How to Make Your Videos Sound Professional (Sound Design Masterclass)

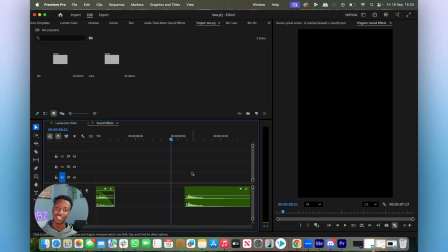These effects will be adding onto your videos and giving it a whole new layer to it. That's how it sounds. Now, the next effect is a camera shutter effect that I used. And it's all these small little details that end up giving your video a whole different feel.
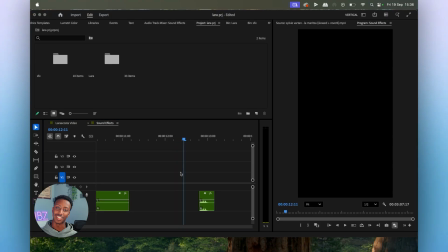Now remember, we had the fundamental sounds, the whooshes and the risers and the impacts. Majority of videos would need those type of sound effects. But the next type of sound effects that I've shown you already would be giving your videos another layer on top.
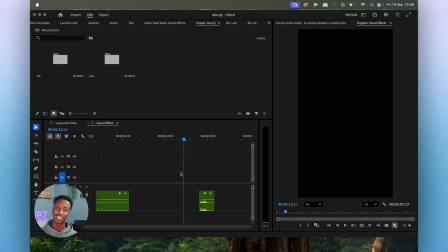Anytime you hear a gap in a video and you think, okay, I can fill it in with sound design, then add it, as long as it is necessary.
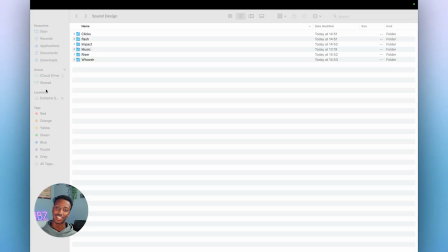So I want to emphasize, before you start thinking about adding sound effects to your videos, you need to create a folder with all your sound effects and label every single one of them. This helps out so much in the long run. So inside this folder, I've labeled them in each category, like the ones I've just shown you.
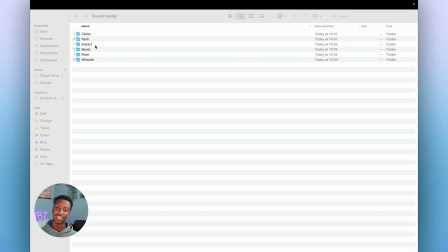A whoosh, a riser, have my music, my impact, my flash effect, my click effect. I have these on deck, so then when I add it to the video, I don't have to rush around searching out where to find those sound effects because I have everything in my library already.
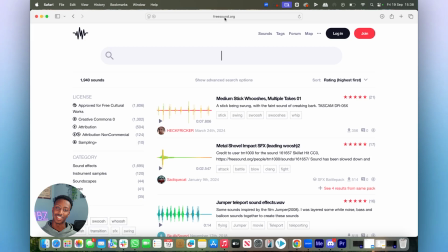Now, a really good website to grab sound effects would be a website called freesound.org. This website, you can grab sound effects for free. And that's why this website is amazing. So any type of sound effect you want, search up whoosh, you'll find your whooshes over here.
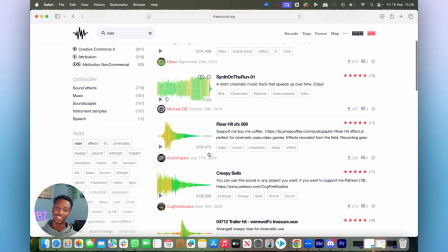If you want a riser, like I mentioned, you'll find your risers over here. You can download them for free and you got an entire sound library on deck.
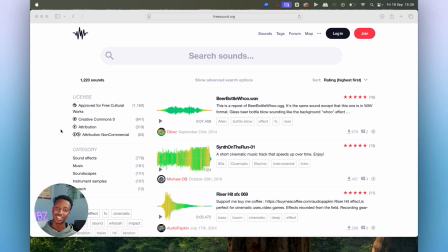Now here's the important part. Don't just download everything you find. Go through 100 sound effects if you have to, but only keep the best 10 in each folder. That gives you a focus pack with around 60 sounds. The quality of your sound design is always determined by the quality of your effects.
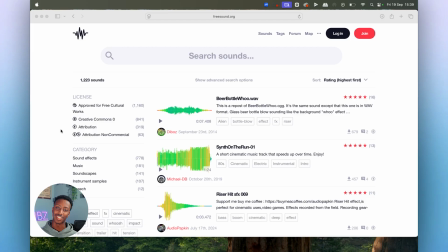If you collect the best of the best, you won't need to keep updating your library later. So make sure you collect the best type of sound effects to add into your folders.
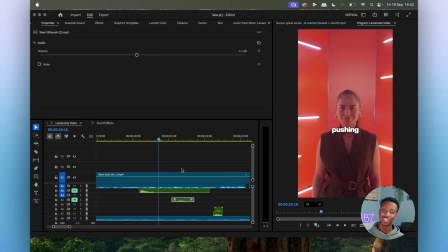Now let's break this down, starting with the first important thing, which is movement. Movements without sound feel empty. So let me show you a zoom in effect that I have done without the sound effect and then with the sound effect, so you understand what I'm talking about.
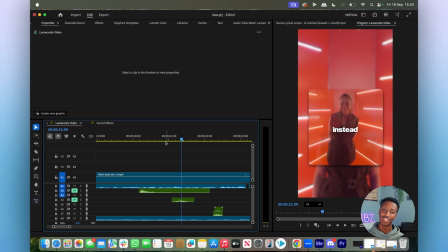I want you to focus on this image over here.
That they were pushing me down instead of making me.
Let's play it again.
Were pushing me down instead of making me.
You can't hear anything, so it feels flat, right?
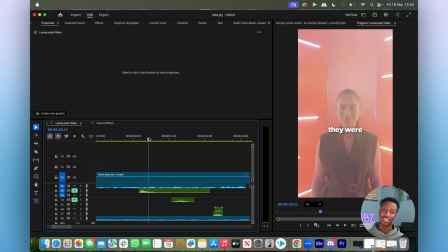Now let's listen to it with the whoosh effect.
They were pushing me down instead of making me the woman.
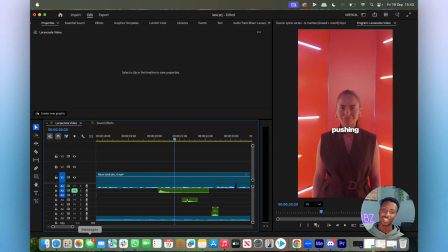Pushing me down instead of making me.
See, now this sounds so much better. With the whoosh, it changes a lot. You need to use whooshes with movement. Any sort of movement, you'd use whooshes. So now let me show you how I've aligned the sound effect so you can feel its maximum.
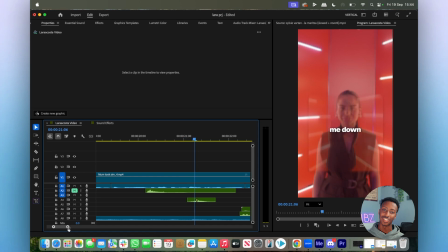With this movement, what I want to do is I want to align the highest peak of the sound effect. So if you zoom in over here, that is the highest peak.
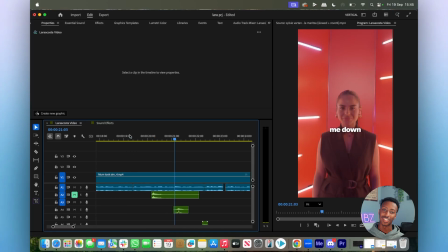Don't know what happened there. And then line it up with the fastest point of the movement. The fastest point of this movement would be in the middle. This would be where you can see the most motion blur. So around the middle is where you'd see it the most. Around there.
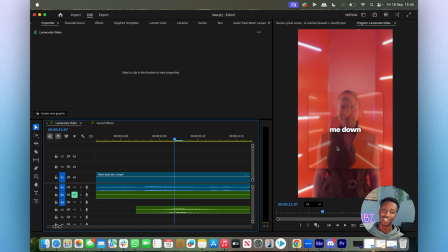That way you can align the fastest point of the movement with the loudest part of the sound. It will make them stand out 10 times more.
Pushing me down instead of making.
Because now, imagine I misplaced it a little bit.
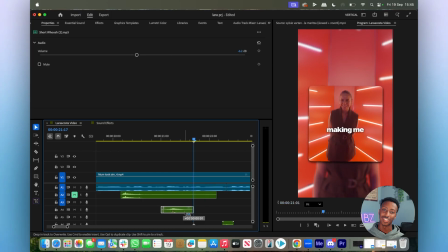So let's do, maybe put it back a little bit, I guess. Maybe right like that.
Pushing me down instead of making. Pushing me down instead of making.
It starts off way too early.
Now, if you had it like normal, like I had before, Pushing me down instead of making. it sounds way on beat.
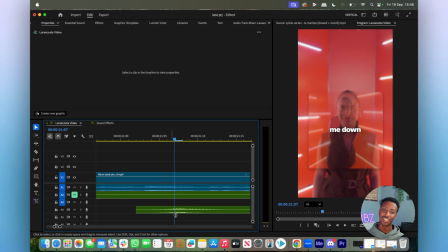This is why it's very important. You want to align the highest peak of your sound with the fastest part of the movement.
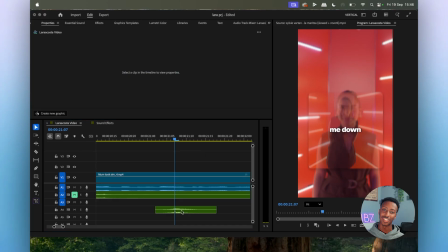That's how you handle your whooshes and your movement. Now, just a quick one. I don't use this principle with just the whooshes. I use it for any type of sound effect. And the main thing is you need to time your sound effects correctly.